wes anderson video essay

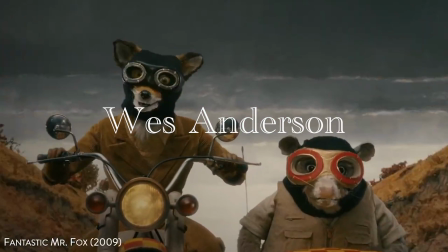0s About a handsome little fox, let me sing you folks a yarn. Hey, diddle-dee, daddle-da, daddle-do, doodle-dum.
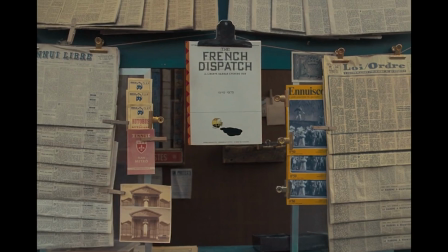8s
Wes Anderson's films have one of the most unique styles in all of cinema. His films all have this warmth and childlike excitement that is reminiscent of reading a children's book.
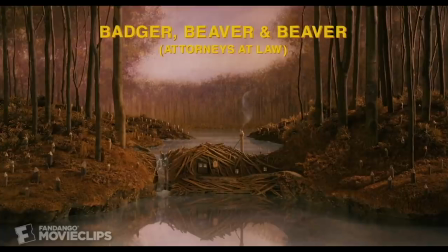17s
How does he do this? Well, the first aspect we're going to look at is visuals.
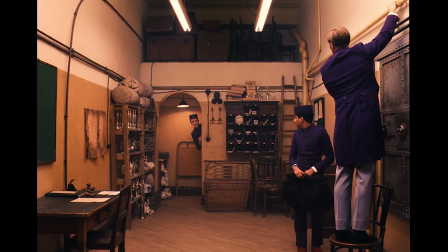21s
In his work, the sets are often arranged in such a way that it's hard not to look at every little detail that's packed into each scene.
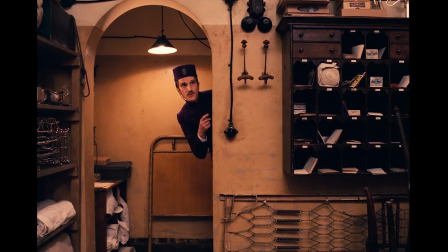27s
There is also lots of emphasis on colour, line, shape and texture.
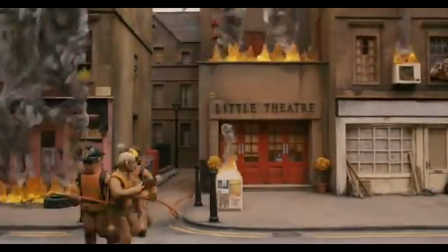31s
There is also lots of action going on in the margins and backgrounds of his scenes, so the audience's attention isn't just on the main subject of the scene.
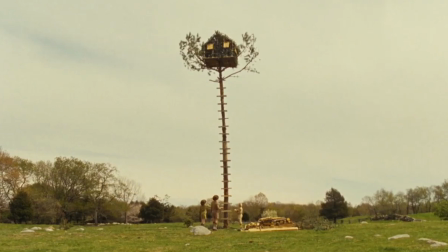40s
Anderson also seems to have an obsession with symmetry, but while he perfectly centres all of his shots.
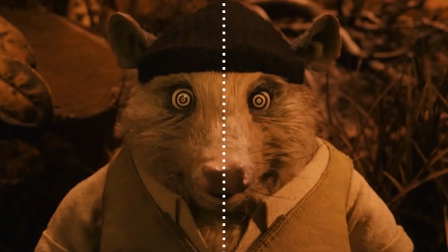46s
This makes all of his shots feel like paintings and is very reminiscent of analog film.
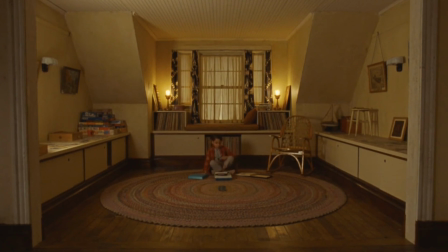51s
These elements are perfectly shown off by the opening scene in Moonrise Kingdom.
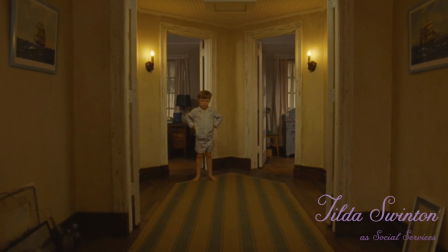55s
Notice how the camera doesn't cut and instead tracks through the house using whip pans and tracks.
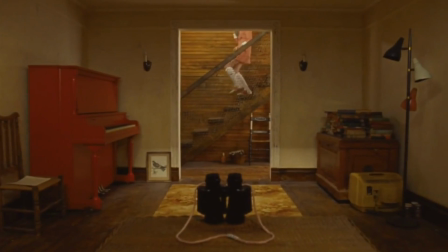60s
This makes it seem like the viewer is looking at everything taking place and not just individuals' actions.
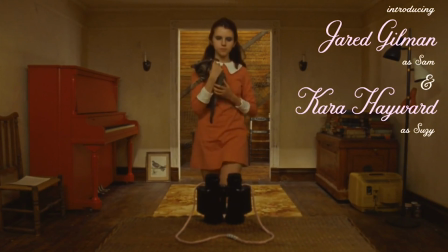66s
In other words, the camera moves independently and isn't dictated by characters' actions.
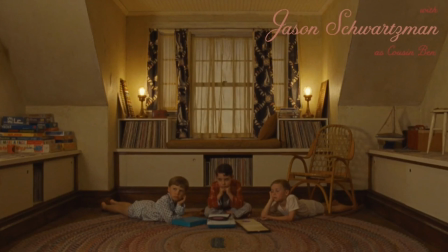71s
This makes the audience feel like they are watching a whole environment. This is really alive and has many little stories happening inside of it. This is very similar to one of Anderson's major inspirations, J.D.
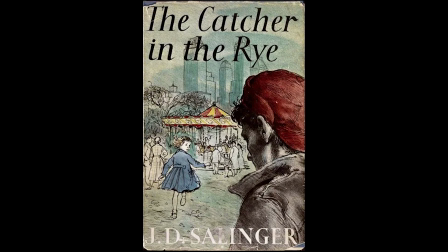84s
Salinger, whose book, Catcher in the Rye, features a character with many different stories and events happening around him.
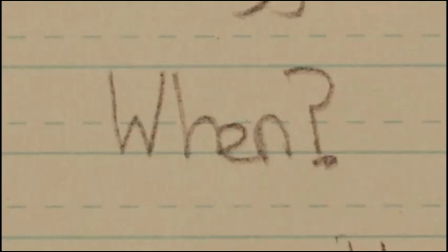91s
Salinger also inspired Anderson's style of dialogue that feels like it's being read and not spoken,
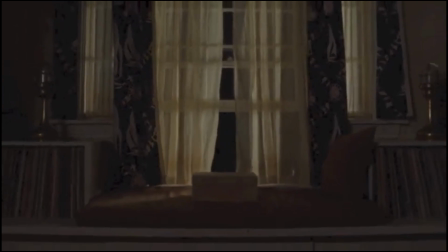97s
which again feeds into the idea that his films are like reading a children's book.
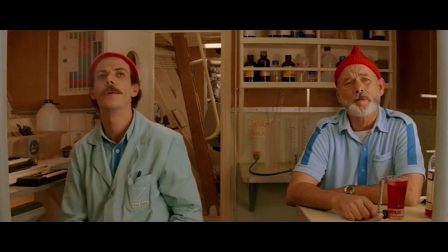102s
Anderson's colour palette is full of warm pastel colours that feel like they're from a snapshot of the 1980s,
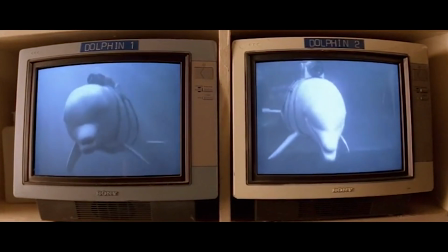108s
along with the costumes, all in vintage style of the 1980s. All of this clearly shows Anderson's mindset when he's creating his films.
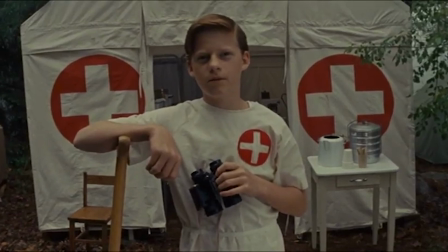117s
See, he writes his films as if they're from the perspective of a 12-year-old version of himself.
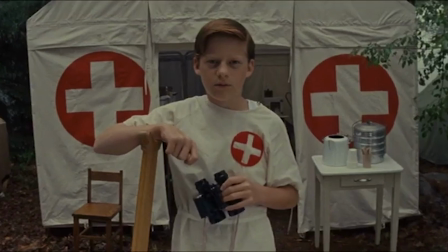122s
Not only this accounts for why everything looks childish, but also why the aesthetic remains in the 1980s,
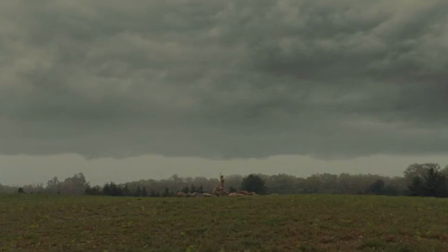129s
because that's when Anderson was a child, so he relates this period to his childhood.